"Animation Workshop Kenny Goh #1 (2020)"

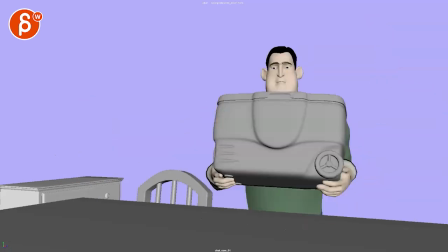[0:04] all righty there's sound here let's play this full when you finish you can take the kids swimming
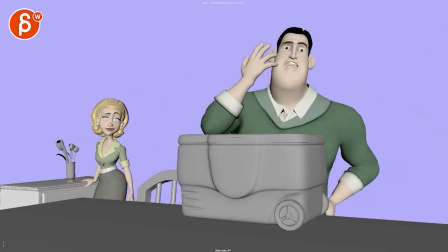[0:09] swimming oh gee i forgot my bathing suit i guess i can't go in the water all summer
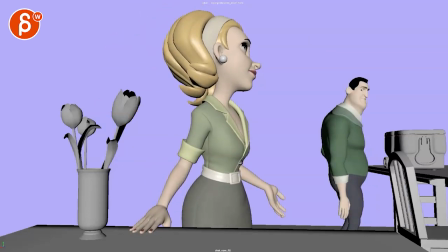[0:15] jack nobody cares what you look like in a bathing suit that's just it i'm
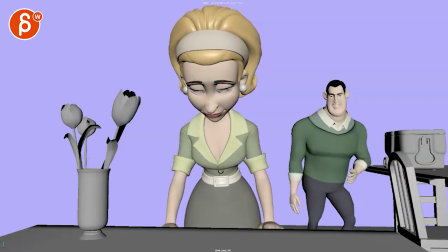[0:21] gonna pick one up for you well i'm not gonna wear it not until i lose maybe three or four pounds when you finish you
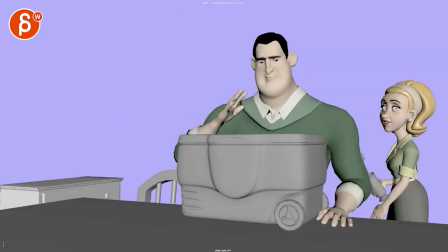[0:28]
All right, let's turn down the volume a little bit. It's not the last thing into my ear It's neat there's some cool stuff in there. I like that you have secondary actions of in business that he is doing here and then she has
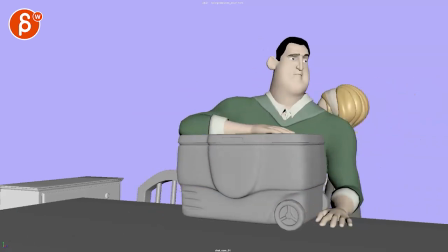[0:46]
That was I love that it kind of sets up what he has to think about and then as she disappears We lose her face so that we can concentrate on him
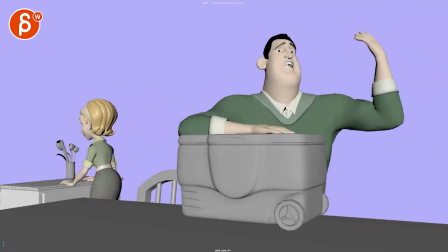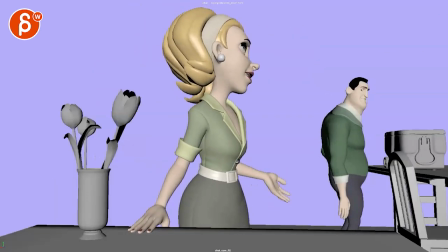[1:00]
and then it's all directed at her and i like also the size change here
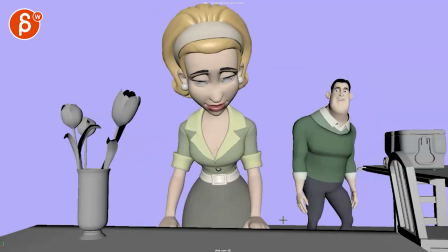[1:06]
the only thing i would say here so let me just go one by one
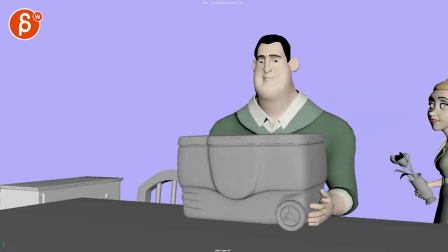[1:14]
so instead of her like this i would have a little bit of a moment and let me just actually
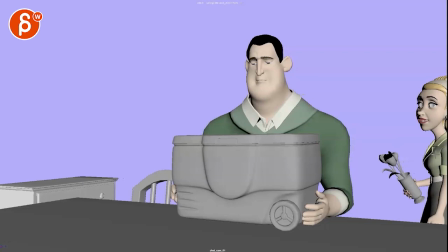[1:18]
bring this in a bit more here where she is less turned towards him the
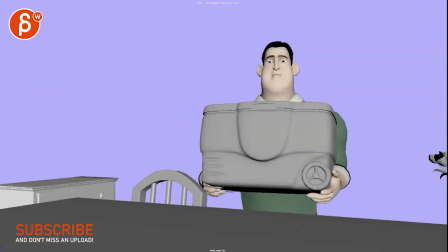[1:23]
head of the yeah the face looking at this and as you come here maybe by now ish she looks
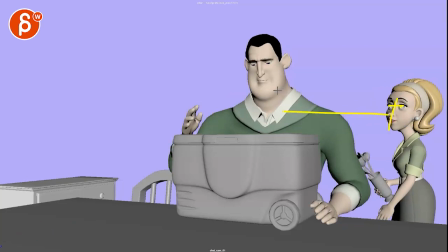[1:31]
at him and make sure the eyes hard to see with the pupils and stuff that she's looking at him so that it doesn't feel like right now it feels
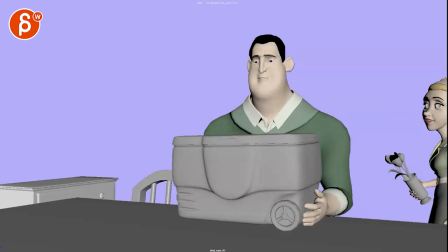[1:38]
like a 2d card with just the arm is the only thing that moves it was like a 2d element kind of sliding past so i would just have a little bit of motion in the head to look at him and I like how she looks away there I think that's the thing that would add
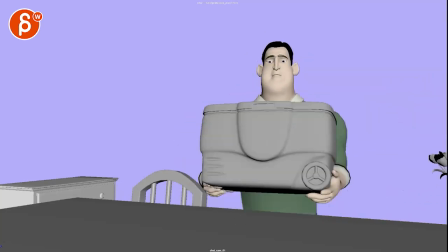[1:53]
there and even a bit of a change of when she
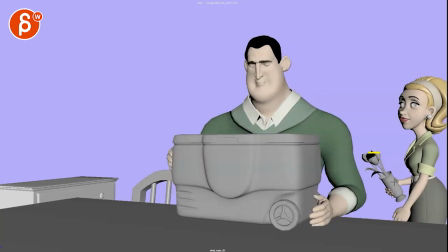[1:57]
looks maybe this changes up a bit more also careful I mean there's probably some water in there or something either like droopy more or you keep that a bit straighter but I would just have again a little bit of motion there so it's not
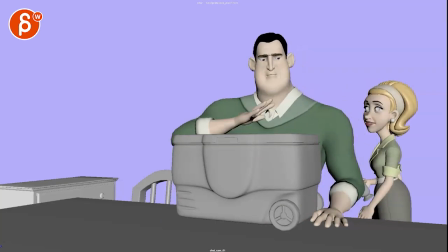[2:10]
so stuck there now you are saying this is still in blocking plus stage and lipsticks not there yet That's all we find so you probably get there all that later. I'm just mentioning now what I'm seeing here then when she says that
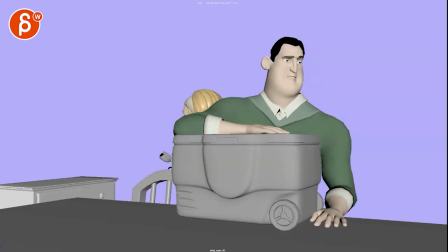[2:25]
Swimming at swimming He takes a long time until he reacts so you might argue maybe he's not the smartest, but I think they would still be interesting for When swimming happens, maybe he blinks There's an eye dart or there's a slight flare and the brows but
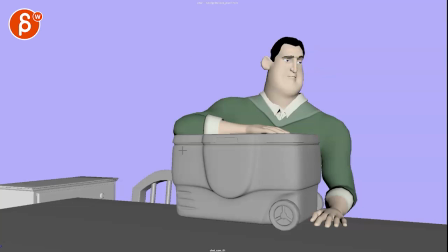[2:41]
something that starts indicating that the wheels are turning that he's thinking about this and then goes swimming and then that's the big oh hold on so it's not just nothing and then this i think a little bit of thought process would be good now
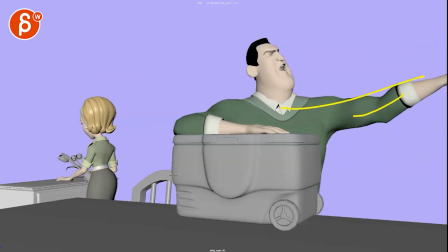[3:00]
i don't mind this that it's broad because he is pretending the only thing is that you have this and then you have that that feels a bit too mirrored
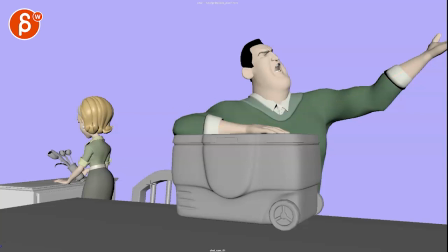[3:15]
i think you might also kind of ramp up into his big theatrics where he would go
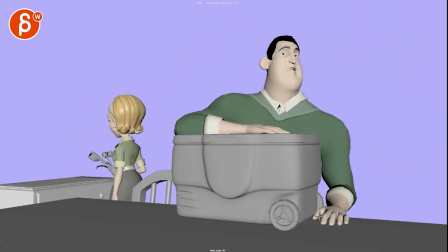[3:23]
So all of that, where's the other arm here? So keep, personally, I would keep that arm down here.
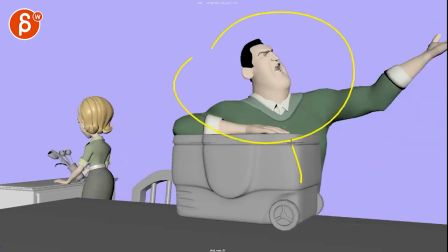[3:30]
But when he goes, oh, that arm just kind of slides because he leans back. So that arm would slide a bit. It would still be on the table. Maybe the hands are there or it slides off the table. And then that arm is just dangling.
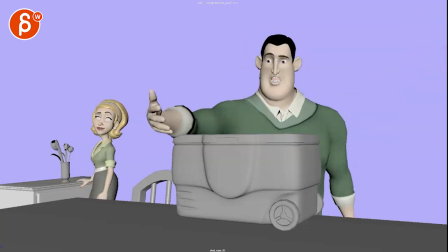[3:41]
So that is mostly here, head and chest. Oh, and then when he turns, now it escalates into something bigger.